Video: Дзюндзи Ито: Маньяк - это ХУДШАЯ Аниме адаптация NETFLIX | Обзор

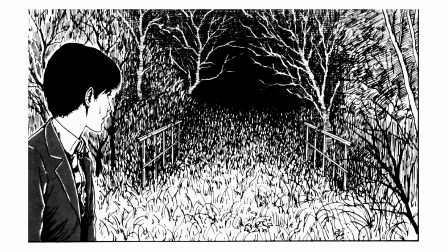4:10 Истории таинственного туннеля. Есть, значит, холмы демонов, внутри которых есть ЖД-туннель.
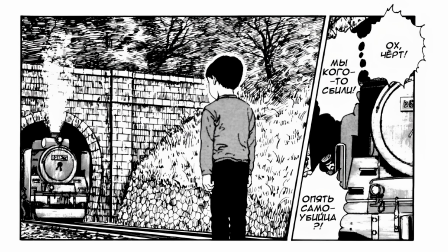4:14 И он к себе притягивает людей, которых сбивает приезжающий поезд. Короче, сразу к разгадке.
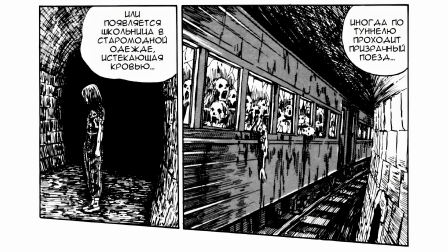4:20 Когда-то в этом туннеле сошел стрельц в поезд с пассажирами, а стены экранируют выход душ на свет божий.
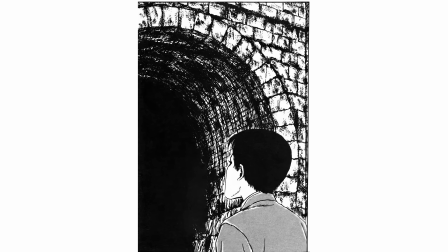4:25 Вот они и вечно рикошетят от стен. Так там и появилась эта патогенная зона, куда засосала мать главного героя и его сестру начала туда звать.
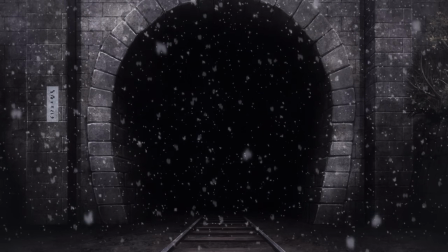4:33 И говорю я про это сразу, потому что в серии этого сука нет. То есть все остальное есть.
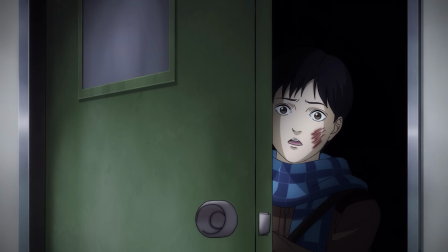4:39 А причины возникновения патогенной зоны нет. блин я только после прочтения
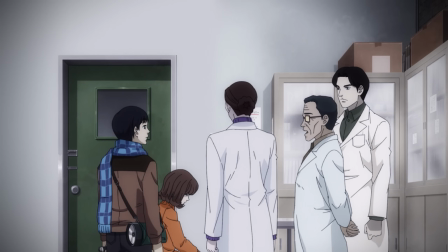4:43 манги осознал что мать главного героя сбил поезд потому что вот как это показано в сериале
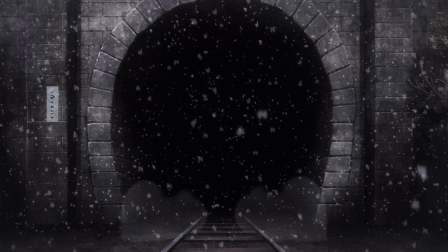4:48 она входят в туннель темнота начинается вот этот сраный дым из аддонов блендера
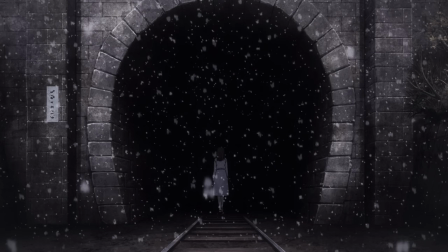4:52 и потом выходит чистенький поезд я вообще думал что это кадр показывает что прошло много
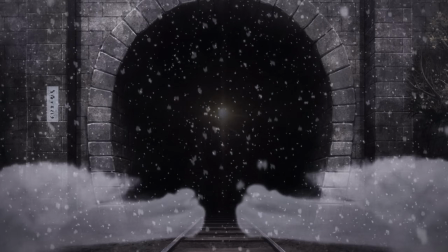4:57 времени а не то что мать косплеит анну каренину и давайте вернемся к этому дыму он не привязан к самому поезду речь про вот этот
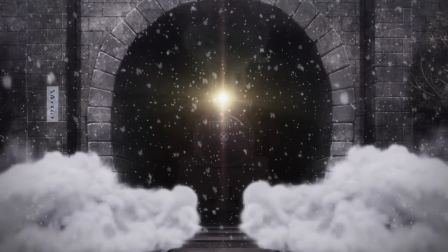5:04 дым они про этот и он никак не взаимодействует с краями теннеля он просто был наложен поверх картинки через фейд.
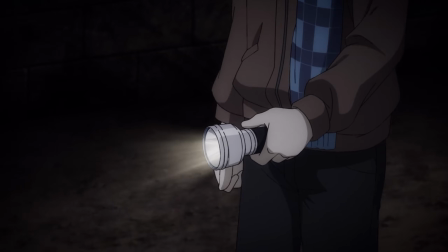5:12 Это чё, технология X-Arm'а? Далее есть кадр, который прекрасно показывает всё отношение студии к этой экранизации.
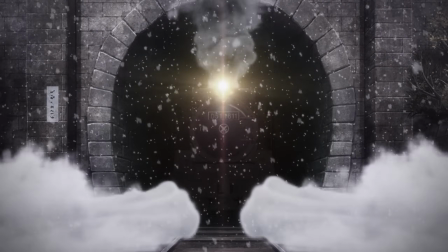5:19 Да, этот сан и дым тоже всё показывает, но тем не менее. Вот персонажи едут на машине.
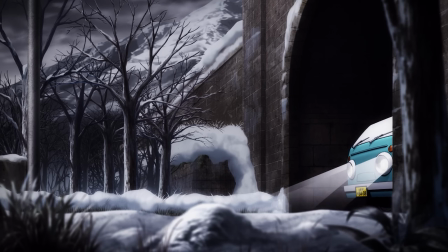5:24 Да, машина скачана с варкшопа Гаррисмода, как и все другие ассеты для этого китайского мультика. Смотрите на задник.
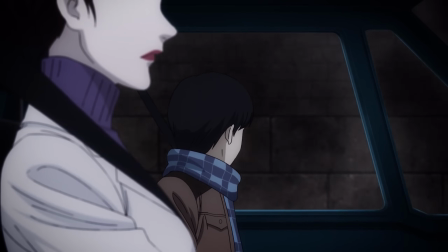5:29 Плавно плывущий задник стены. Хорошо же сделано. Да, потом мы видим это. У этой сцены буквально три фпса. Чё случилось то вы не успевали в срок сделать серию и решили буквально отрисовать три кадра стенки хотя эта стенка какая-то волшебная с этого ракурса ощущение
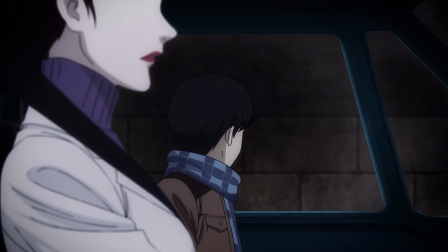5:46 как будто персонажи едет ну достаточно быстро что даже проговаривается в оригинале то
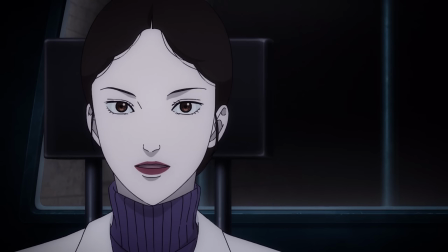5:51 есть так и должно быть но когда камера берет крупняк женщин ощущение что они еле-еле
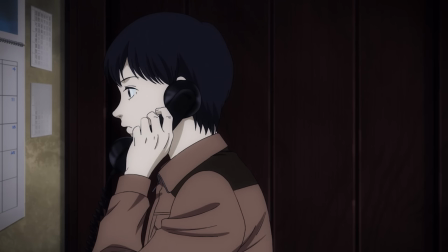5:55 за улиткой тащится так что больше всего пострадала в сериале это ощущение клаустрофобии нигде
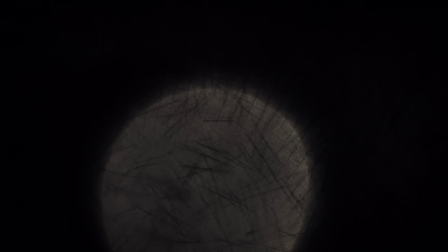6:00 на общих планах не показан потолок только когда история акцентируется на этом
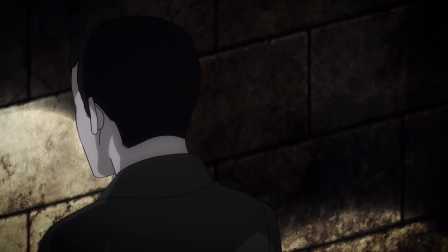6:06 нам его показывают а в этом-то и был весь смак в экранизации нет ощущения пространства
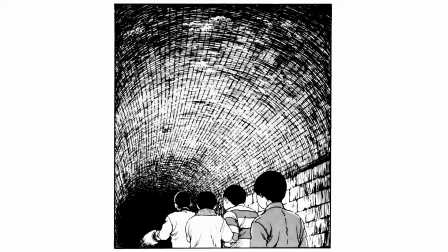6:11 просто посмотрите на этот слайд они идут по замкнутому пространству конца которого не
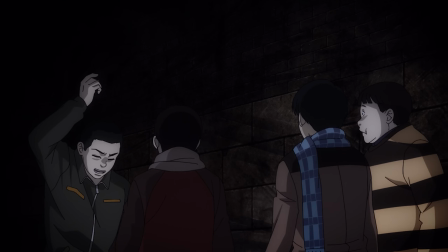6:17 видно тут же я просто нихрена не вижу по ощущениям они просто
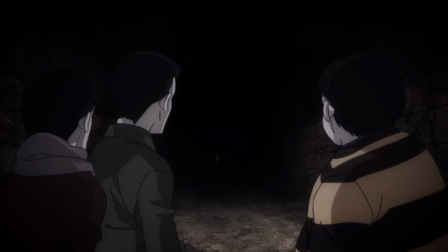6:22 идут ночью по полю что как бы не то чтобы жутко хотя погодите у меня есть подозрение
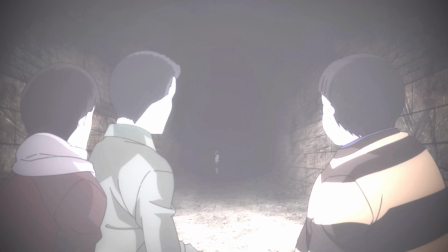6:27 все-таки есть там стены с потолком а какого хера сцена тогда такая темная
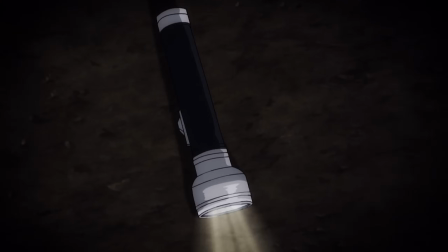6:32 я буквально нихера не вижу я на двух разных мониках смотрел с
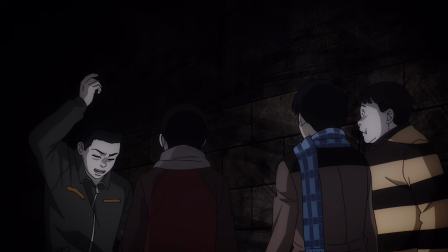6:37 разной цветопередачей даже на своем телефоне один хер темно как у дитбокса в жопе зачем
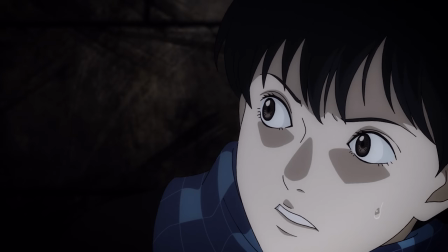6:41 было так цветокорить сцены ай ладно поверьте будет еще один момент который освещен еще
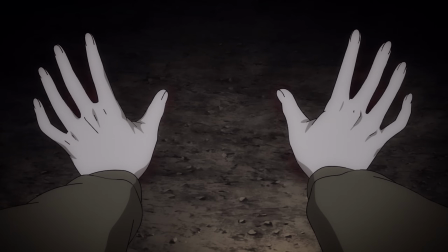6:46 хуже а ну еще они поменяли концовку в сериале его просто жирает пол
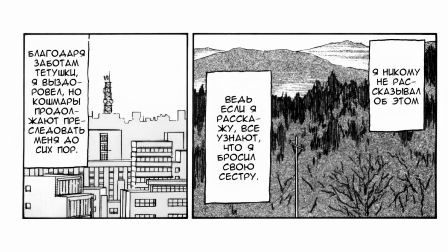6:51 в манге он убегает оттуда переезжает в токио лечится у психолога но все
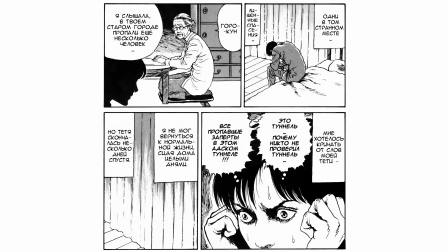6:55 это время его не отпускают эти больные мысли и пережитый ужас после чего он
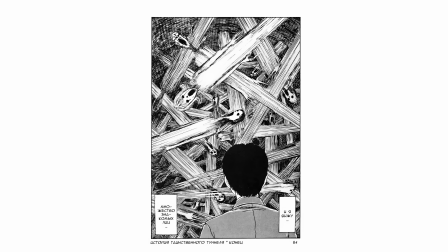7:00 возвращается к тоннелю и видит там знакомые лица ученых и родственников согласитесь это
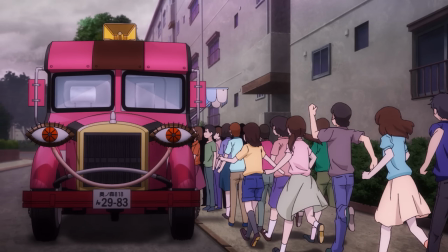7:05 больше жути нагоняя вторая история в серии это фургончик с мороженым его даже можно отнести
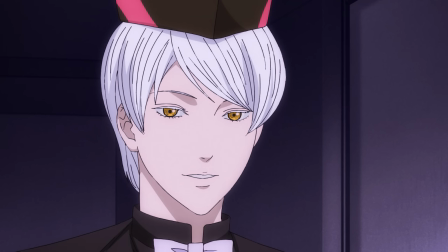7:11 к удачной экранизации потому что суть и ощущение оригинала он передал но боже
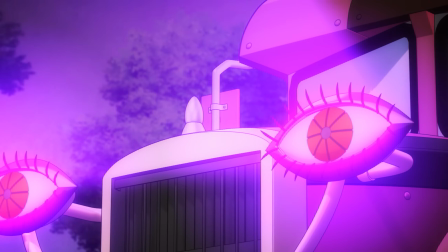7:16 это убогая 3d вот эти кадры ведь даже не обязательно было
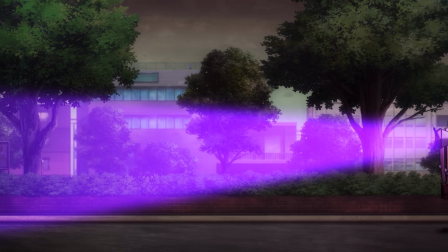7:20 вставлять зачем вы это сделали у вас была квота на ключевые кадры вы решили
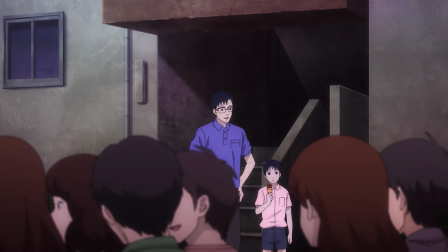7:25 так их нафармить тут как бы тоже кое-что вырезали но тут буквально мелочи в нарезке
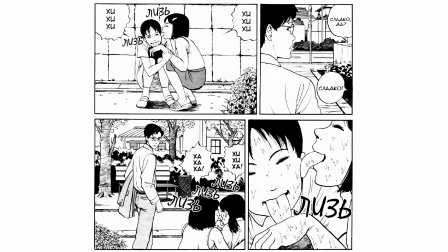7:30 где дети начинают бредить отмороженного вырезали сцену где они лежат друг друга но зато
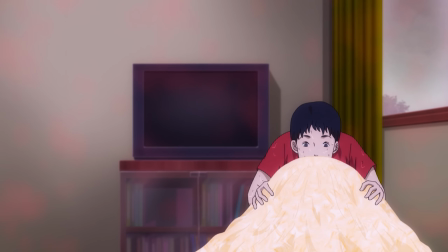7:35 как у мелкого башка отлетает я вам это прощаю третья
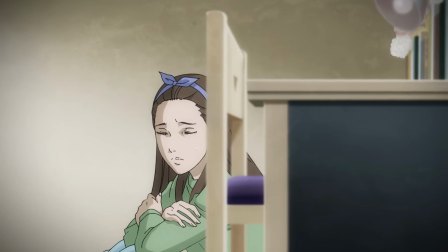7:43 серия занята одной историей и она одна из самых прикольных у это речь про воздушные шары виселицы вот это одна из трех
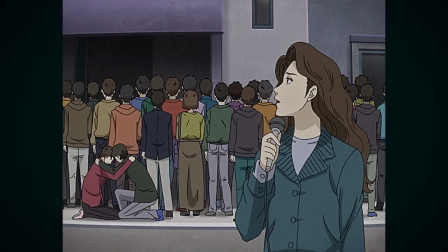7:52 типов истории у которых это получается просто лучше всего безумная хтань также он мастер в человеческом помешательстве и боди хорроре особо прикольные рассказы